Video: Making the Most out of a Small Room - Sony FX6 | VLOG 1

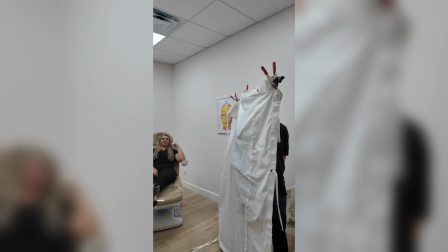That's okay. We want you in the behind the scenes. It's okay. Do you? Of course.
So here we're just kind of showing you what's happening. Martin's kind of on the FX6 with headphones and just monitoring, making sure everything's sounding and looking good.
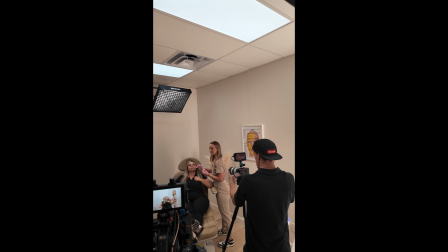I'm over there with a 70 to 200 because we're trying to get really tight punch-in shots.
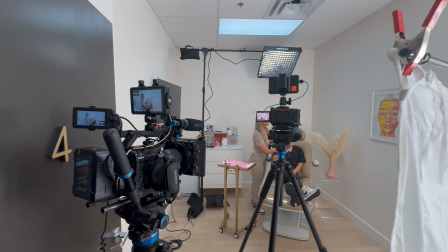Side. It's called a crush line and filling that in.
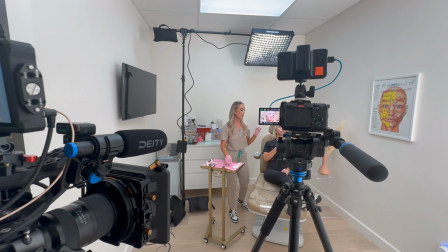And now that's pretty much one side of how I inject sculpture, minus the puriform.
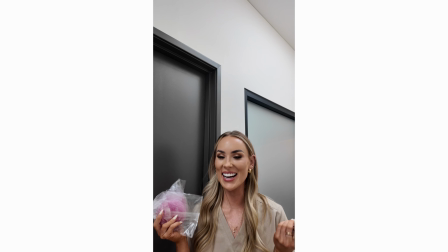It was great. It was good. So far, so good. We're almost done.
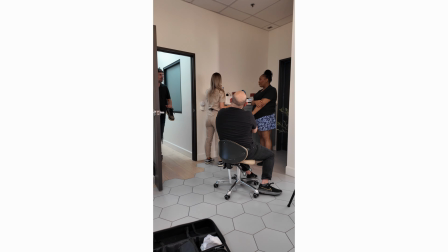We're almost done. 3 more, right? Yep, 3 more. Yeah. Can we get? Let's get.
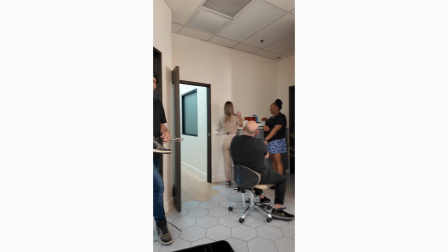You ruined the shot. Let's get some eyes actually. There's a little shoe.
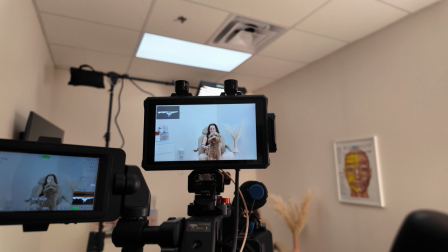Yes, so no shoes there because the floor was really squeaky, and so when we were filming before, I kind of walk around it all.
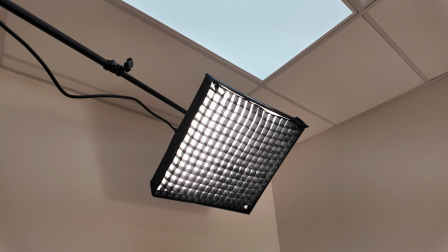So I took my shoes off and just wore socks. Kind of show you here, I've got the Amaran F22C.
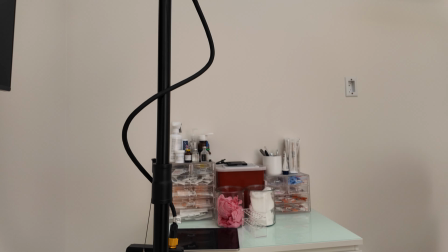I kind of use that as a hair light in the back. Always trying to backlight everything I do.
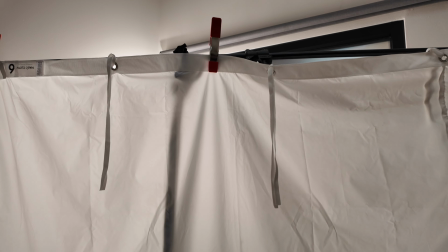Got this nice cam doing the same thing. Magic Cloth 6x6. Got the 600X back there.
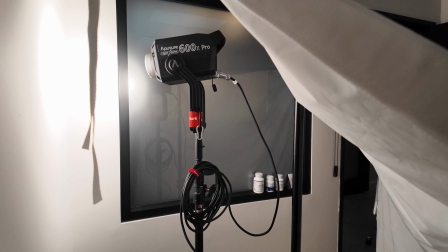Again, bouncing it into white walls and just letting it bounce right back into that Magic Cloth, giving us a nice return. So just finishing up. We're just cleaning up, packing out of here. Shoot went absolutely great. A little longer than expected, 10 hours or so. There's Martin. Had a great shoot. How'd it go? It went amazing. Yeah. Long so- but amazing. Yeah. We had to bring my wife in here last second. There's my wife.
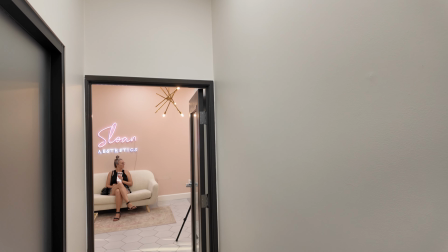She had to come be a patient last second. but team player, you know? So anyways, hope you guys enjoyed this content. See how I put things together on the fly here and work with different people to hopefully get what our client needs. So anyways, see you guys on the next one.